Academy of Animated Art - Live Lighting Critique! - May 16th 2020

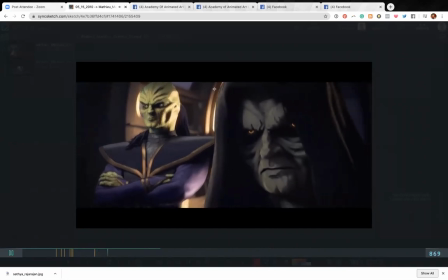[45:22]
I would just make it more focused on that. Same deal here. This variation on the blacks is nice.
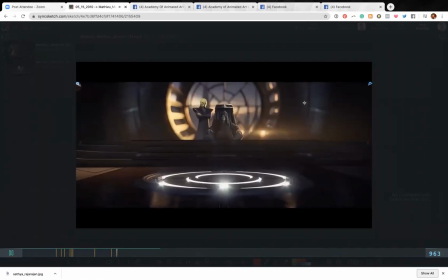[45:29]
I like that.
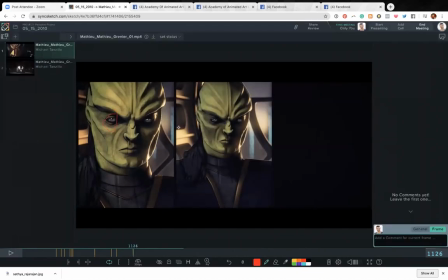[45:34]
Cool little framing element. Watch the double dings on the eyes. And same thing here.
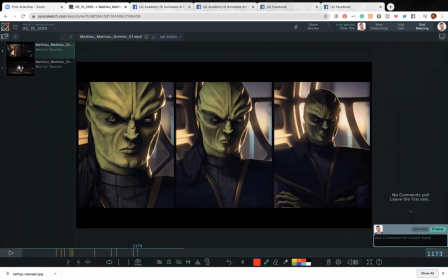[45:42]
Like the lighting feels different between these two. I don't know if it's changing dynamically, but like just looking at the shape here versus it's up there.
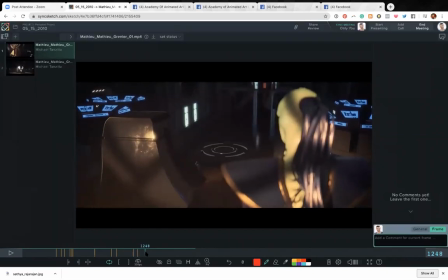[45:55]
And then from here, just a little bit more shaping on him. It's hitting a little bit too flatly. And this just feels lifted. I would like that to be a little bit darker.
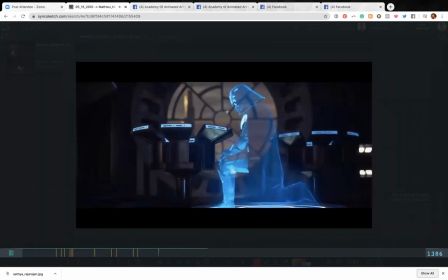[46:06]
Okay, so now you got him. I want to see some more halo and glow.
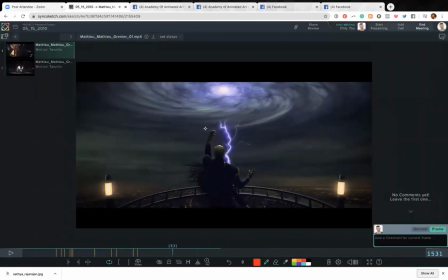[46:11]
His edge is a little bit too crisp. This, we really want to glow that up a little bit more too.
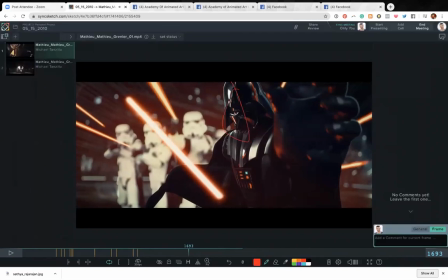[46:19]
A broader one. This is nice. I like that, the lightsaber in the eye.
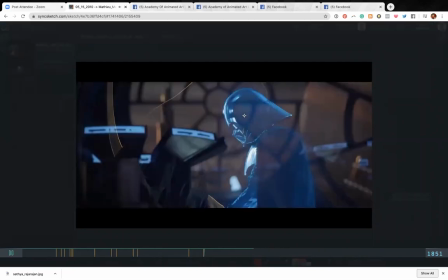[46:28]
Love this little bit of nose sticking out there. That's really nice. Again, same thing, more glow around him.
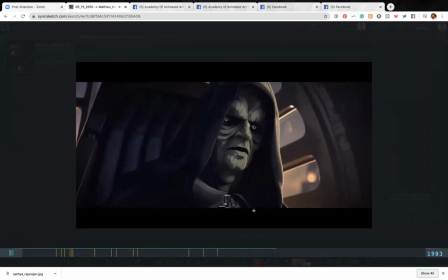[46:35]
Under light.
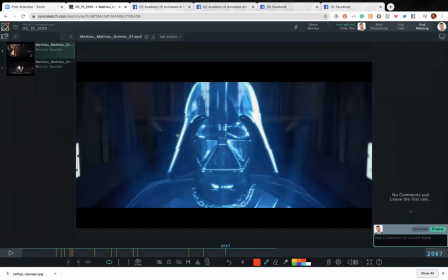[46:39]
It's just too crisp. It just doesn't feel it doesn't feel like the hologram.
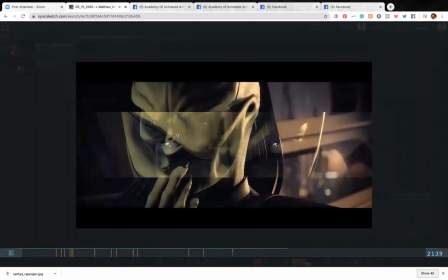[46:44]
It feels a little too perfect.
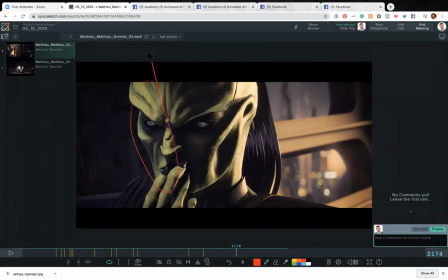[46:50]
Yeah, we can take this side down just a little bit.
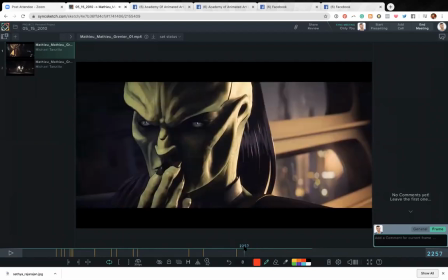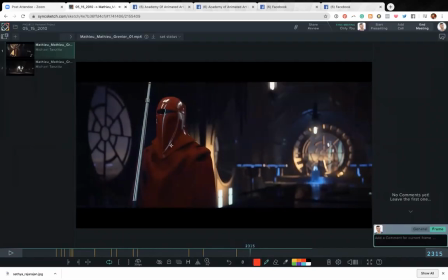[46:59]
That's looking good. I would maybe try and kill that specular highlight and just like work on the specular highlights in the rims and try and get a little bit more variation, like a little bit more specularity in the gown here. And then I would take this down here to really kind of focus in on the head.
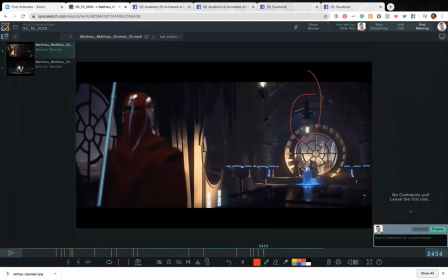[47:17]
Looking in here, I think you can lift that dark value because it's all kind of falling back into space until you get that.
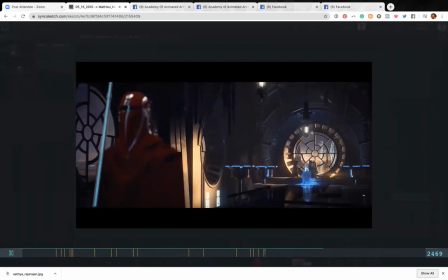[47:23]
Then that gets a little bit too dark.
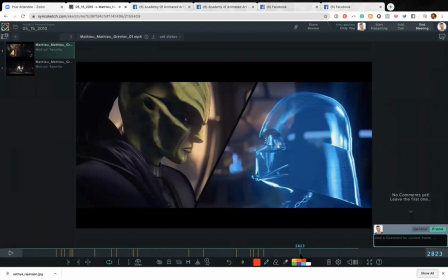[47:28]
Same notes. That's cool. This is a nice shot too.
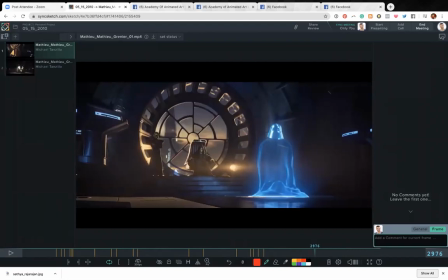[47:34]
I like this kind of coming through. It's like the warm and cool.
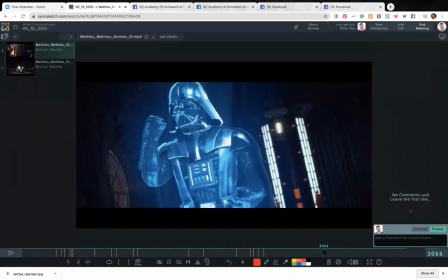[47:42]
Vader's got a chain link necklace now. It's badass.
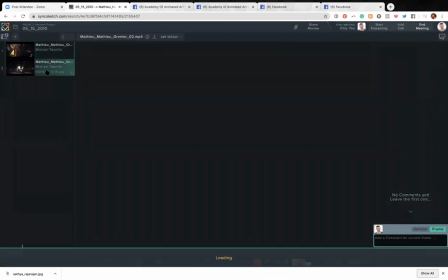[47:52]
same deal on that set. That's pretty much how I would lay out that one. And then the second one here, I'll take a look at this guy.
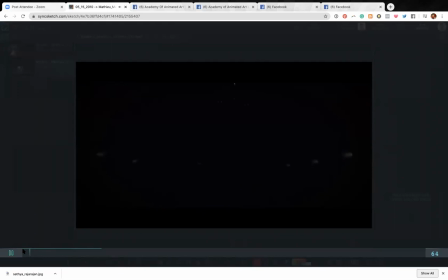[48:00]
This one was cool because I was watching it the first time and I was saying to myself, like, all right, this is nice.
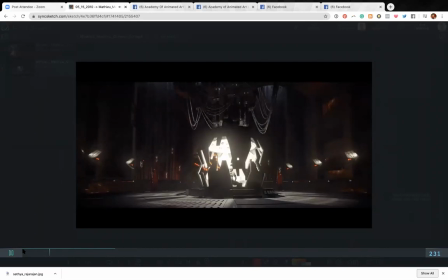[48:05]
I'm like, where am I supposed to focus? Like, oh, that's where I'm supposed to focus. Okay, cool. So that's nice there.
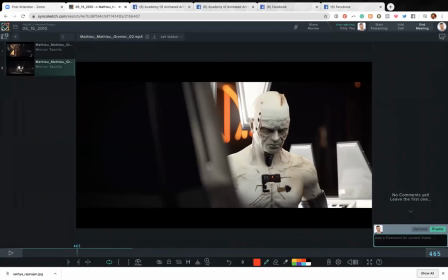[48:15]
This is looking good. Watch, you've got like a dark edge here. Just watch out for that.
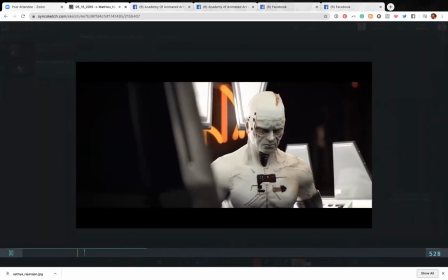[48:21]
It looks like a weird pre-multiplied edge in the comp, maybe.
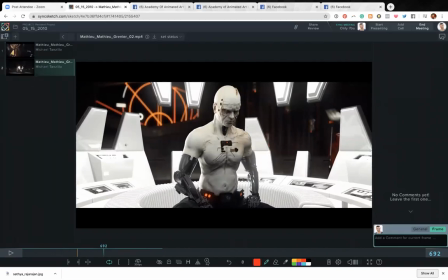[48:28]
So this is an interesting dilemma of how white to make these, because it's like, it's kind of, it feels a little bit too bright to me, especially these up here, which is a really, really, really tough thing to balance.
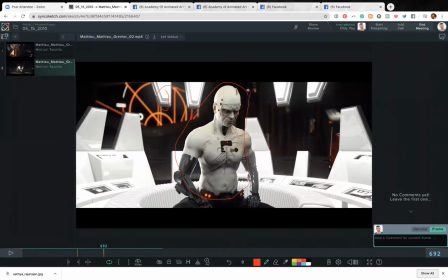[48:46]
The one thing I do like about it is it's kind of getting his, I really, really, really like his skin tone because it's kind of, it's not pure white.
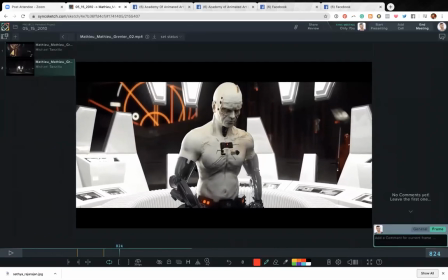[48:53]
There definitely feels like a weird, creepy fleshiness to it. I would like a little bit more, I don't know if those look better. Maybe just like a little more contrast in these arm elements. Cause like, if you're looking at how dark this is versus this, it's got like a ton of haze on it.
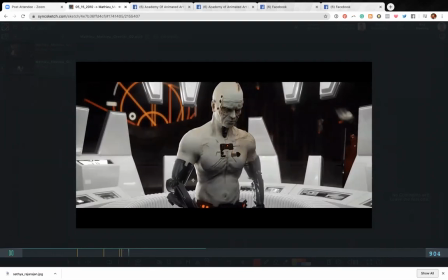[49:10]
Not great.
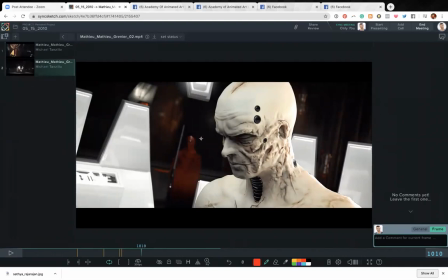[49:14]
Oh, excuse me. Depending on, again, same notes on the white here. You can take down these blacks, I guess lift up the blacks a little bit, make these a little bit less contrasty cause they're, not quite setting into the skin as well.
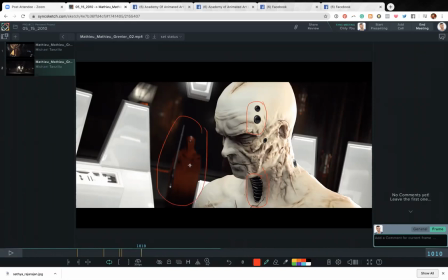[49:28]
Depending on, again, how well you want this person to read, I would consider goosing that up a little bit.
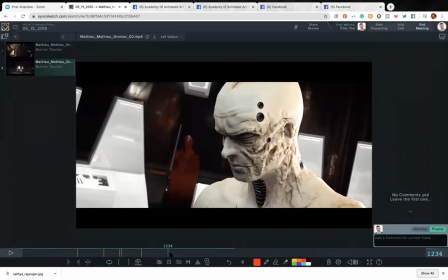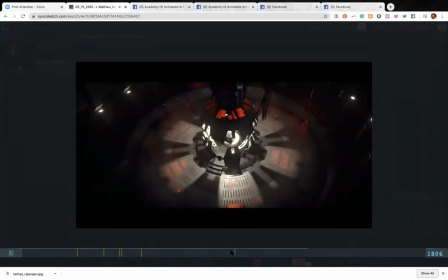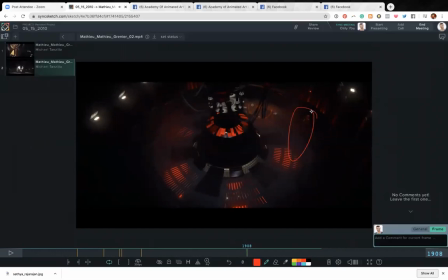[49:45]
That's cool. Again, get that guy to read up a little bit.
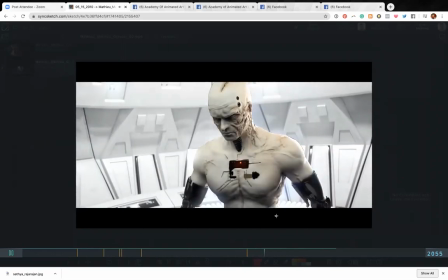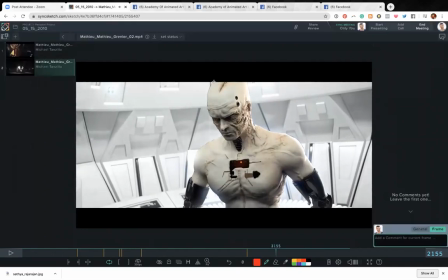[49:56]
and black lines around the edges.
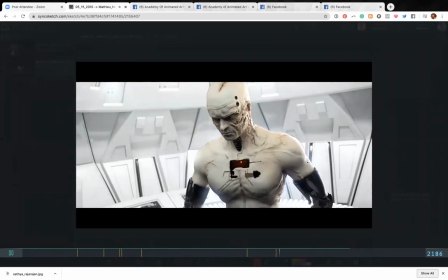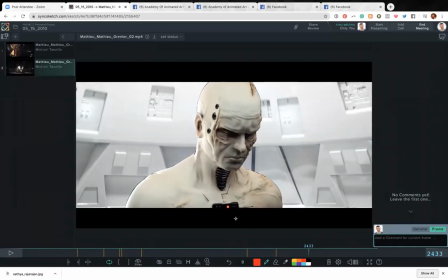[50:05]
Ooh. Yeah, they're real prominent there.
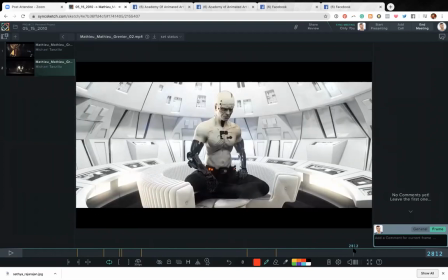This kind of haze has got a little bit too much blue in it. Take that down just a little bit.
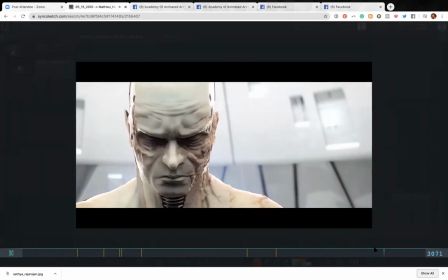I really want, like, this is a long buildup into this shot, and I really want those eyes to pop more.
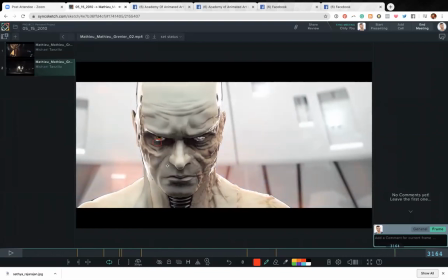[50:32]
And, like, because that's a big payoff. Like, watch out for that specular highlight there. This eye is getting, like, washed out by that specular highlight. The whites of the eyes are a little dim. Like, this thing is brighter than the whites of the eyes there, so I'm not, like, not really feeling it.
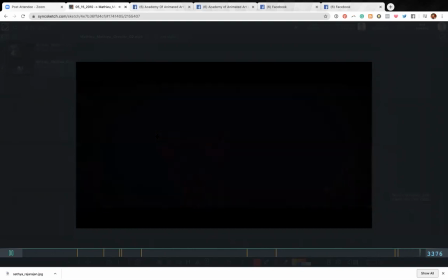[50:46]
Like, I would like to feel, like, just, like, that's, like, the big payoff. Like, really make those pop. Okay. Well, I think that is all of them for tonight. For info, the black lines are part of some tune stylization that don't show up really good on the compressed video.
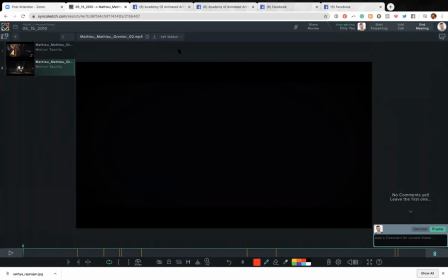[51:03]
Ah, okay. So it might just be a video compression thing. If that's the case, don't worry about it. But to me, like, from my standpoint, if I was looking at that on a demo reel, I would say
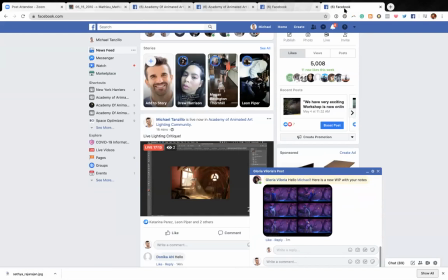[51:16]
my gut would be like, for sure,
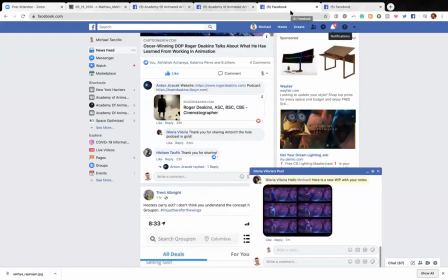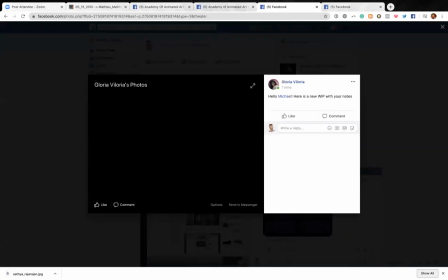[51:24]
that was a render artifact. Okay, I've got one more here. Gloria, how's it going?
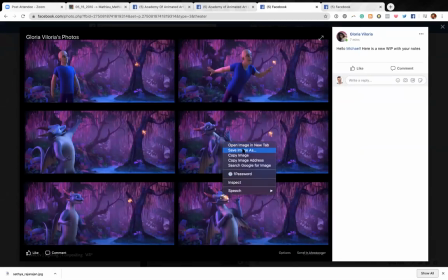[51:29]
Okay, great. We'll go ahead and add these in. I'll just throw this in as well.
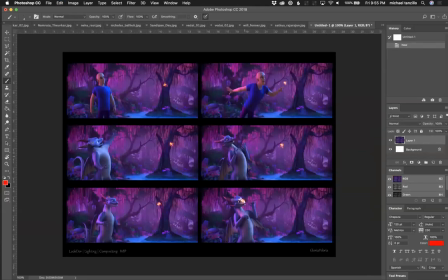[51:38]
Okay. So overall, yeah, this is looking a lot better. A lot more dynamic in the background from what we were seeing the last time.
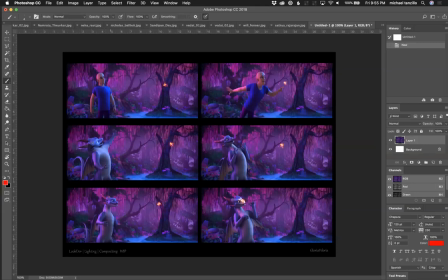[51:53]
Like the cool and the magenta and blue on the characters, it's working better on him.
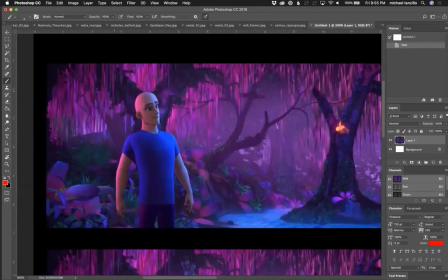[52:02]
I'm wondering if, like, looking at this, I think we need to favor one over the other.
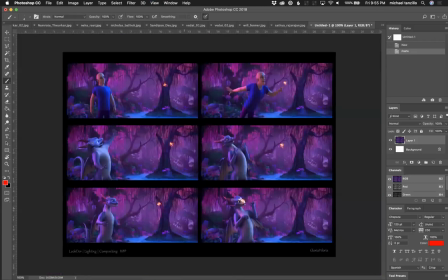[52:10]
I think this is getting too strong. I think we need to favor the magenta and tone down the blue a little bit on the character. And just because it's like, it's really just kind of everywhere, right? Like, the magenta is the stronger color and the blue really is the secondary one.
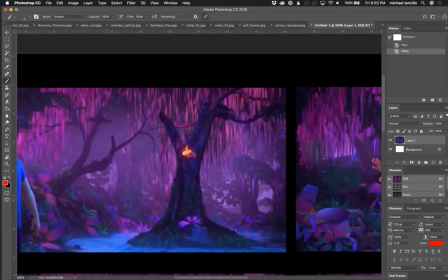[52:28]
Is there any way of getting some more shaping on these tree barks?
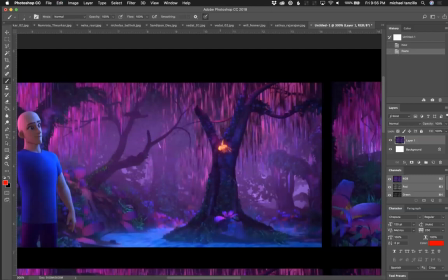[52:36]
Either from like the glow coming down and really kind of shaping them up that way,
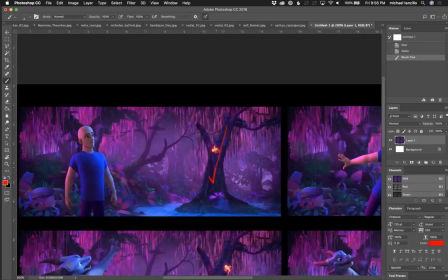[52:40]
or just like a better combination of the magenta coming down this way and the blue coming up this way would really help that out.
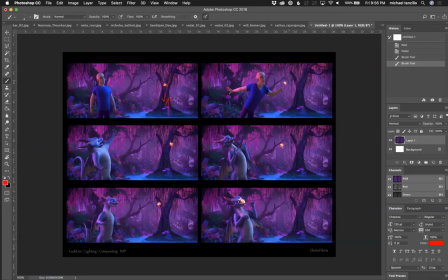[52:52]
And then depending on how, I think if this is all the closer this character gets to him, I would like to feel that influence a little bit stronger, just because that seems to be the main catalyst for all the changes as well. So those would be my notes there.
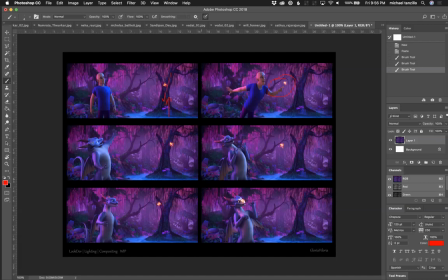[53:10]
For that deep background,
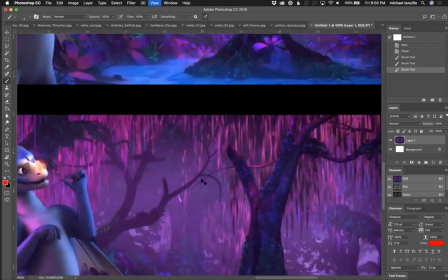[53:14]
looking like back beyond here,
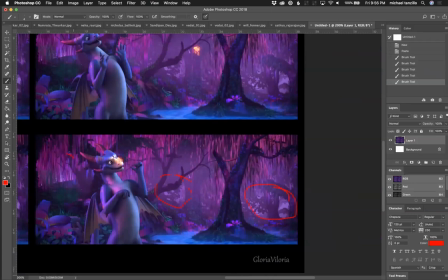[53:20]
I'm wondering if we shouldn't just play that dark as opposed to lifted. Give that a try and see if you like that too. Like, make like a dark image back there and see if you get that up.
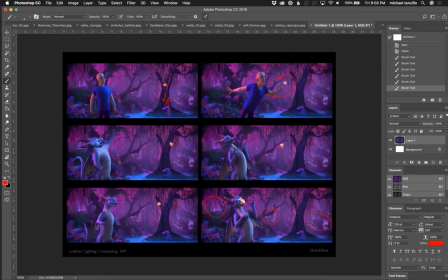[53:31]
But okay, I think that's everyone. If anyone has any questions, throw them in the chat window now and I'll need to take a look.